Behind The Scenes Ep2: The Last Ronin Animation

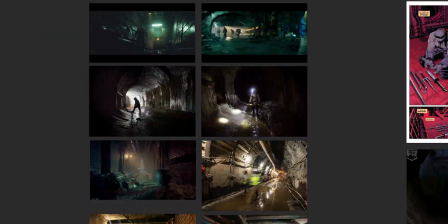(3:00)
So in each of these pictures there's something i like i didn't want to
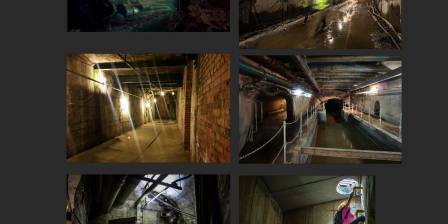(3:04)
take yeah let's say this image and replicate it into you know a 3d scene i wanted to take inspirations from you know some parts of every image if that makes sense and sometimes i just wanted to have you know
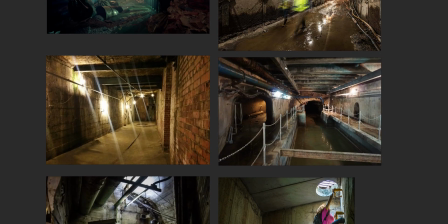(3:18)
the feeling on some images and if we take a look at these images from real sewers
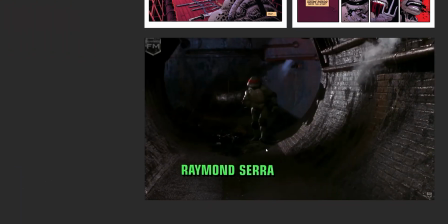(3:23)
they does not have this round shape many of them
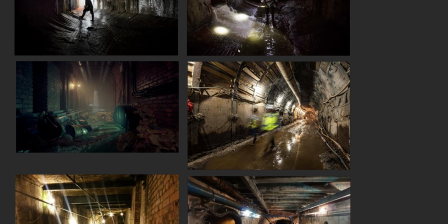(3:28)
has you know this shape instead as you can see here this
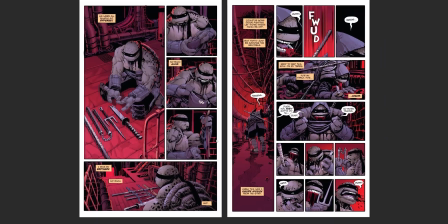(3:34)
one as well and it's all also like that in a comic you can see here
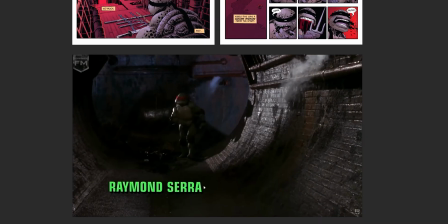(3:39)
so I didn't want to create this shape I wanted to make it look
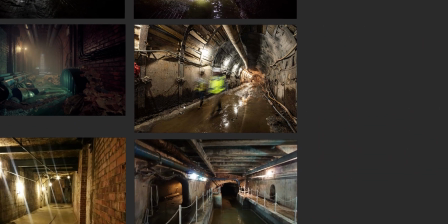(3:43)
more real so I wanted this shape instead here you can see it as well
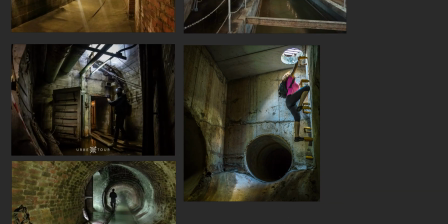(3:48)
so yeah this is the reference images so
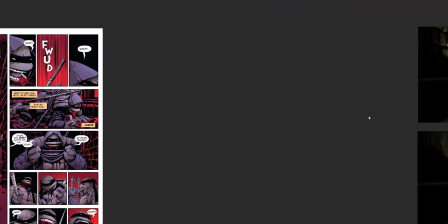(3:53)
now we can take a look at the first test I did this is the first room you
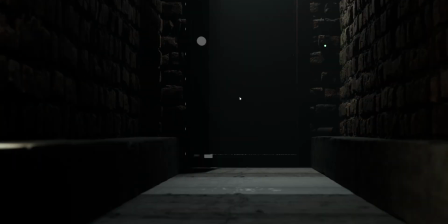(3:57)
are seeing in the short film the camera is moving you know something like this and as you can see I used a brick wall in the beginning because
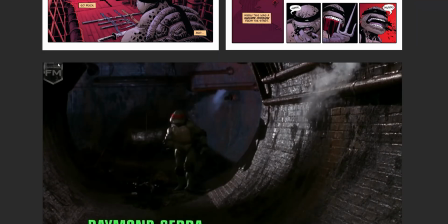(4:05)
you know we have some brick wall here and we have a brick like a brick room or brick path or something like that in this
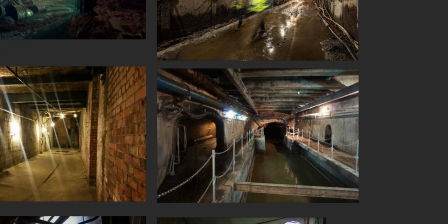(4:12)
image but if we take a look at some real sewers there are a
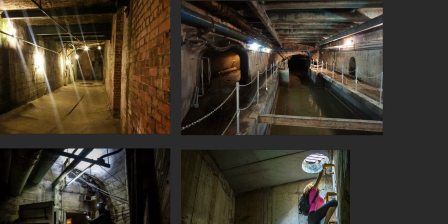(4:17)
lot of concrete as you can see concrete concrete concrete concrete
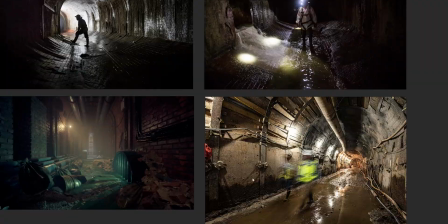(4:23)
and we have concrete and we have here we have some bricks and concrete and
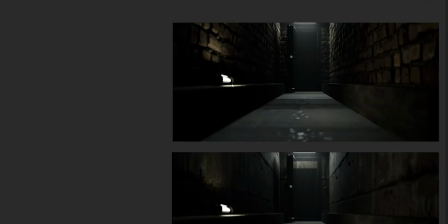(4:28)
concrete so when i was looking at this one i was like this looks like
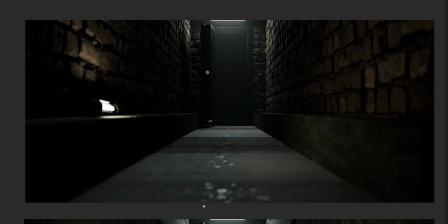(4:33)
a horror game or something and this does not look like a real sewer so i was trying out with some concrete textures instead and this
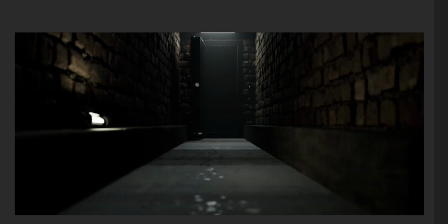(4:42)
i think is much better than this one and this one captured the feeling i wanted
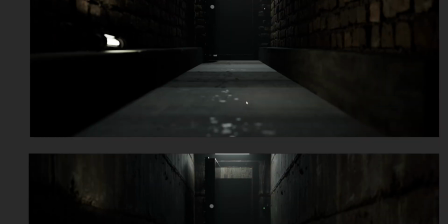(4:46)
so much more than this one so i started to to play around
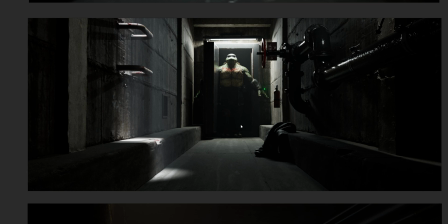(4:51)
i imported the the 3d character and some pipes and i did these steps then i just started to build the scene from from this one we
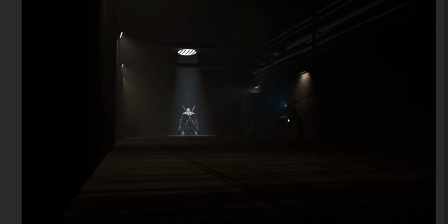(5:00)
can also take a look at this one this is the first test i did in the main room you know the big one when the turtle is
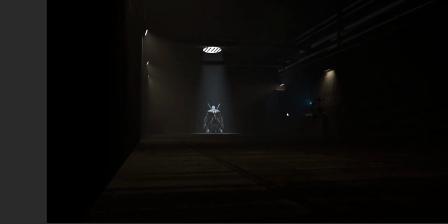(5:06)
kneeing we have a deadpool character here but it's just for reference and as you can see this room is way too big right but i kind
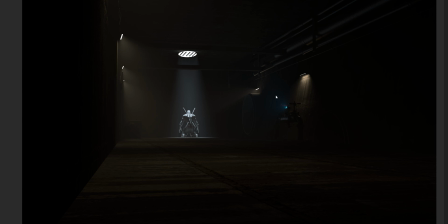(5:14)
of like the pipes and the lighting is pretty cool as well but i decided to remodel it because it was it was too big.
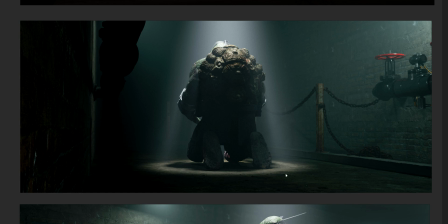(5:22)
So here is an early test I did as well from the main room and here we have another one and as you can see I had a really
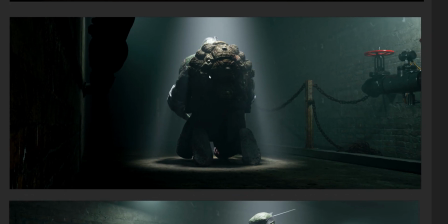(5:30)
blue tint to it and I didn't like that to bonus because if we take a look at this image it almost looks looks like he's
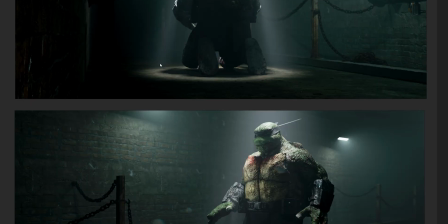(5:39)
underwater right and there there is a lots of fog way too much.
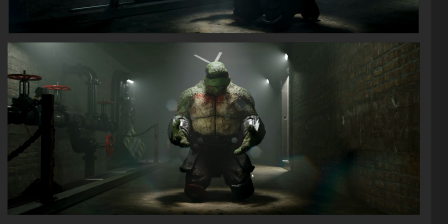(5:45)
So I started to play around with color grading and you know I imported more models
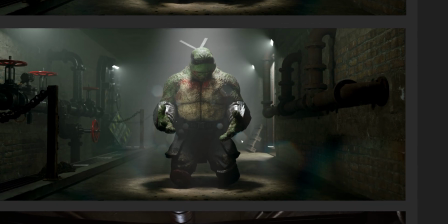(5:51)
and i you know just played around trying to figure things out and
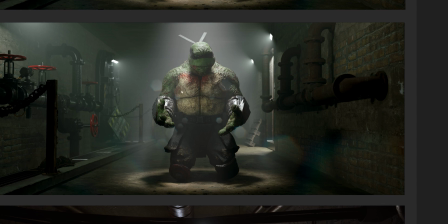(5:56)
then i just started to build more and more from from you know this scene
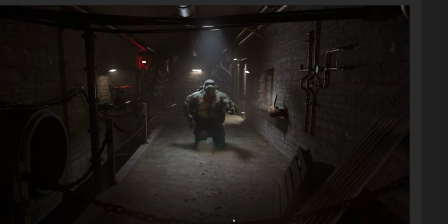(6:01)
imported pipes and then this is almost the finished scene i
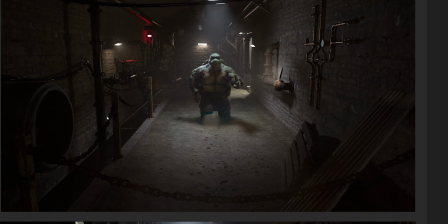(6:07)
have some more dirt on the ground and stuff like that so yeah here's the the finished scene here's another image
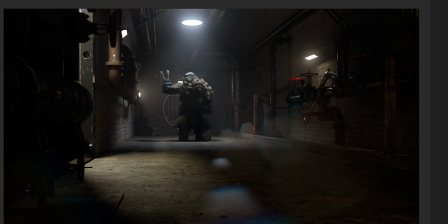(6:14)
and as you can see i wanted to have this this shape and not you know just a round shape.
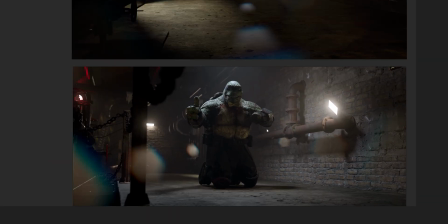(6:25)
So yeah that was the reference images so now we are going to take a look at the sewer scene inside of Autodesk Maya Maya 3D software.
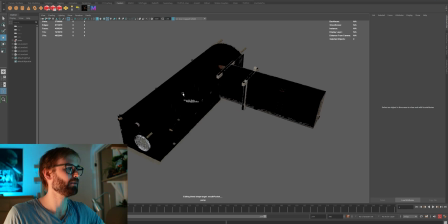(6:32)
So yeah here it is it looks a bit strange like almost like a little house or something small house and it looks really gray and boring right?
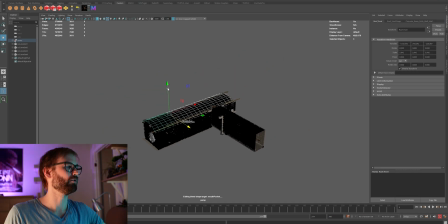(6:41)
We can actually lift the roof like this. Take a look inside.
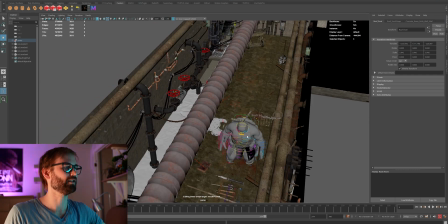(6:47)
This is the main room where the turtle is kneeing and all of that.
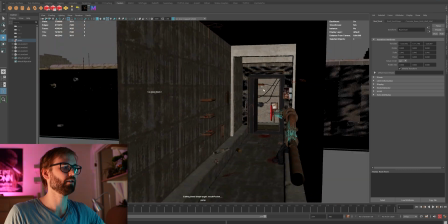(6:52)
But we can maybe start with the first room over here. So this is how it looks like.
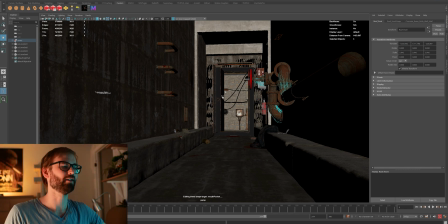(6:59)
The turtle is standing here and he's punching the door and the camera is moving you know something like this.
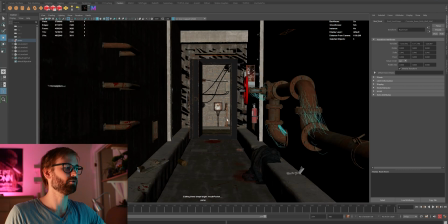(7:04)
So yeah this is the first room you're seeing in the short film.